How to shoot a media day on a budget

Action. I've shot a lot of team media days throughout my sports videography career.
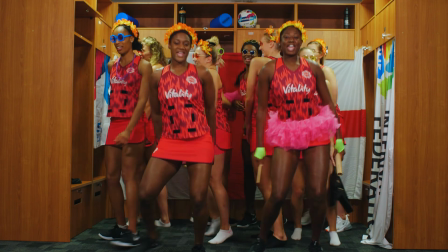[0:06]
Some at big budgets and some definitely did not. Either way,
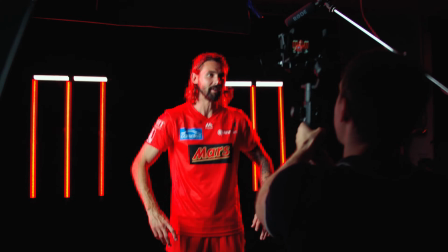[0:13]
the expectations are always high because this is the one day that's gonna make or break that team's content strategy for their entire season. So in this video, I'm gonna give you a bunch of tips to really help you make the most of that day, specifically when you don't have a lot of money to work with.
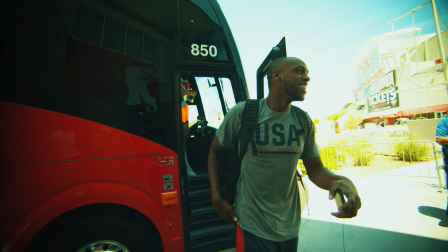[0:33]
The idea of a media day is to get the entire team at the same place on the same day and film a bunch of
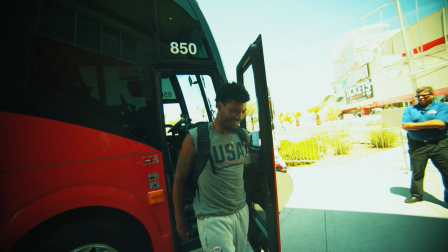[0:39]
content that will be used throughout the season on the Jumbotron during games and on social media as well.
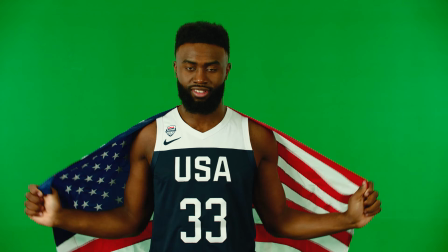[0:45]
So the content you get out of a day like this is typically used for player introductions, hype reels, marketing messages, things like that.
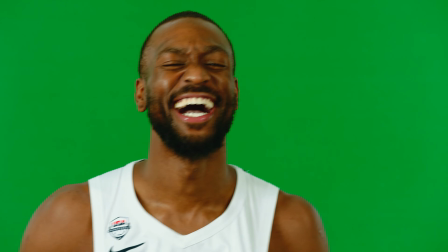That was my rapper side right there. And the first thing you should do way before the media day even starts is figure out your budget.
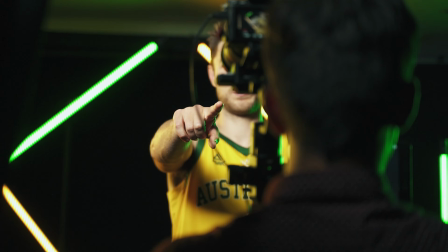[1:06]
Because with a lot of money, you can have a concept that's based solely on the look of your content with a bunch of tube lights,
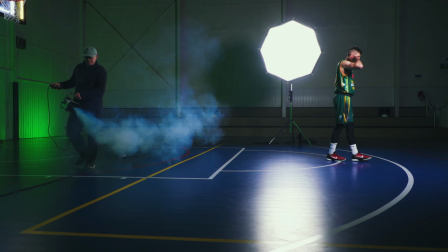[1:14]
LED screens, smoke machines, all that stuff. And if you know what you're doing, that can look pretty dope. But if you don't have any money, then you gotta find another way to make your content look good, and the best way to do that is simply to be on brand. You basically want the background of your shots to be inspired by the culture and the values of that team.
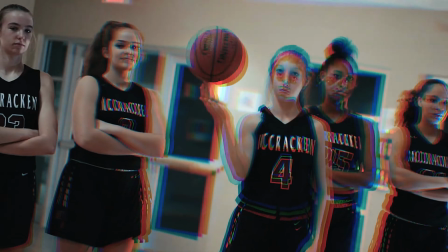[1:35]
So for example, if the team that you're shooting is part of a school, try to film in and around the school at a location that truly represents that school.
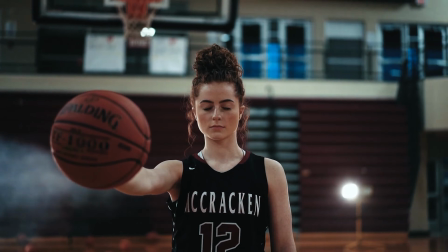[1:44]
Something that all the students would automatically recognize and feel represented by.
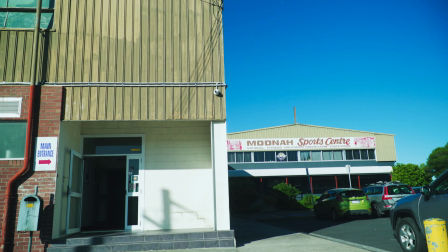[1:48]
If the team represents the city, you could film on location somewhere that means something for that community.
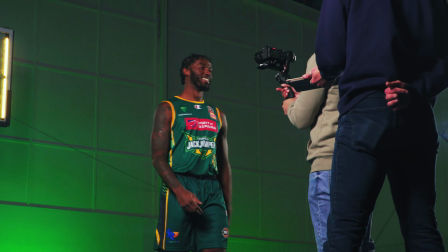[1:55]
For example, this court is inside a sports center where all the locals play basketball themselves, so it shows how close the team is to the local community.
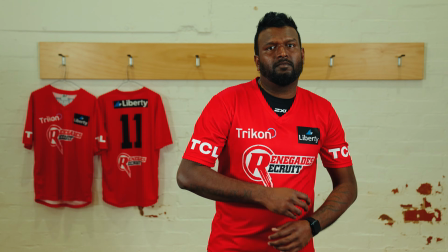[2:04]
Otherwise, you can also lean on the team's brand by dressing up the team's locker rooms or even the gym.
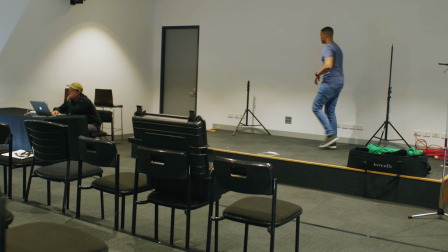[2:09]
But if all you have access to is a very generic looking room with plain walls that don't represent your team in any way,
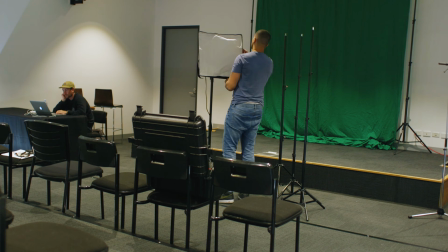[2:16]
in that case, I would simply do a green screen shoot and worry about the branding in post-production.
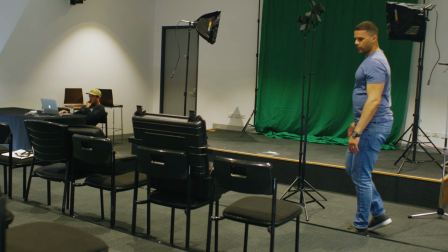[2:22]
The downside of a green screen shoot is that it is more expensive because you need a few more things.
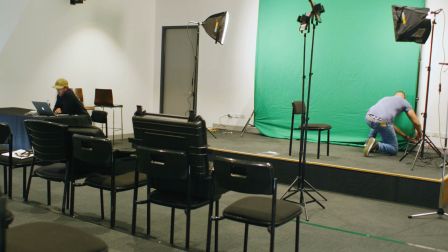[2:27]
But the upside is that you can really let your imagination run wild if you know what you're doing.
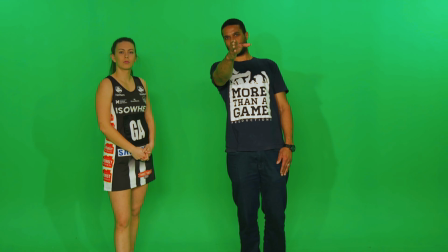[2:32]
For example, in this case, I was working for the Collingwood Magpies. And a magpie is an Australian bird that is black and white and looks like a crow.
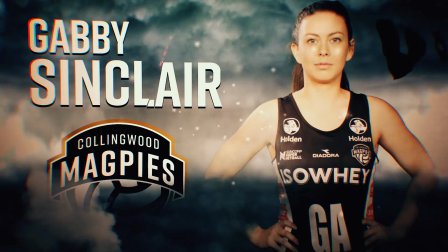[2:40]
So we created this grungy storm/bird attack concept for the player introductions, and everybody loved it. Anyway, now let's talk equipment, and by the way, you'll be able to find every piece of equipment that I talk about in this video on my kit.co page.
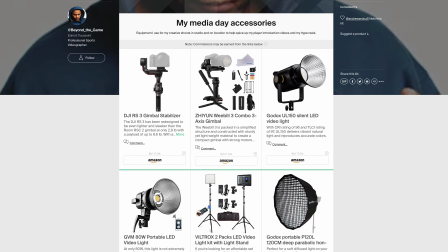[2:56]
I actually made a kit specifically for media day equipment, which I'll put a link to in the description below.
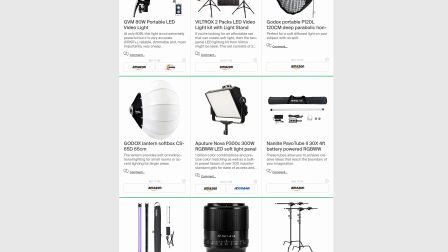[3:02]
So if you're shooting on location,
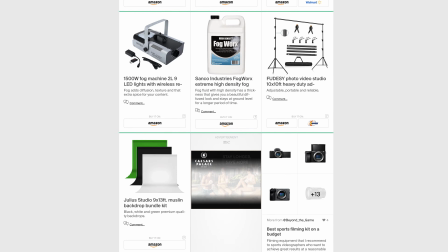[3:04]
here's what I think your bare minimum should be in terms of specific equipment to pull off a decent media day on a very limited budget.
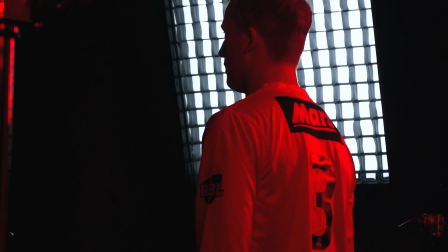[3:12]
First of all, you need at least one key light to make sure that your subject's face is properly exposed.
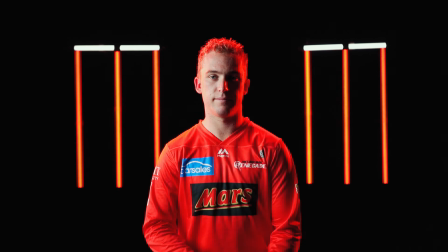[3:18]
A darker background is okay, but your subject has to be exposed properly.
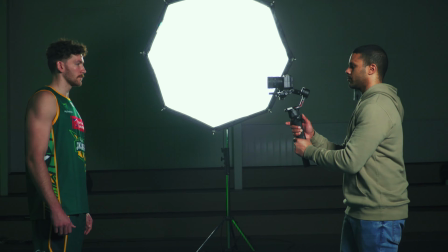[3:23]
There are a bunch of very affordable lights on the market these days, but make sure that they come with some sort of diffusion so that the light is not too harsh on your subject. And if your light doesn't come with any diffusion, you can always use a simple white sheet, or better yet, just bounce your light off a white wall or any white surface, really.
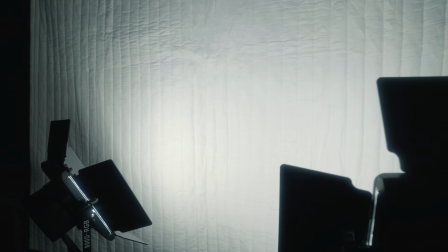[3:43]
This is actually what I do when I'm filming in my office.
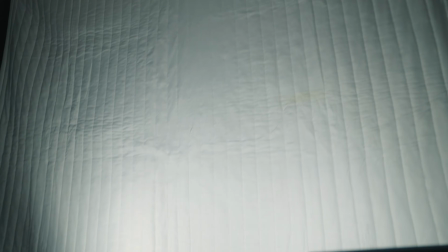[3:45]
As you can see, I have these sound blankets that I put up to kill the echo in the room, and I also use them to bounce my light.
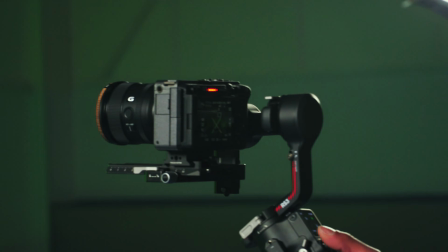[3:52]
The next thing you need is a gimbal.
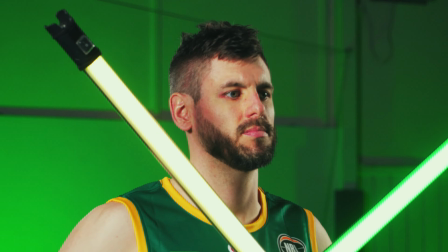[3:54]
I mean, it's not mandatory, but I just think it makes your shots way more dynamic and allows you to be more creative during the shoot.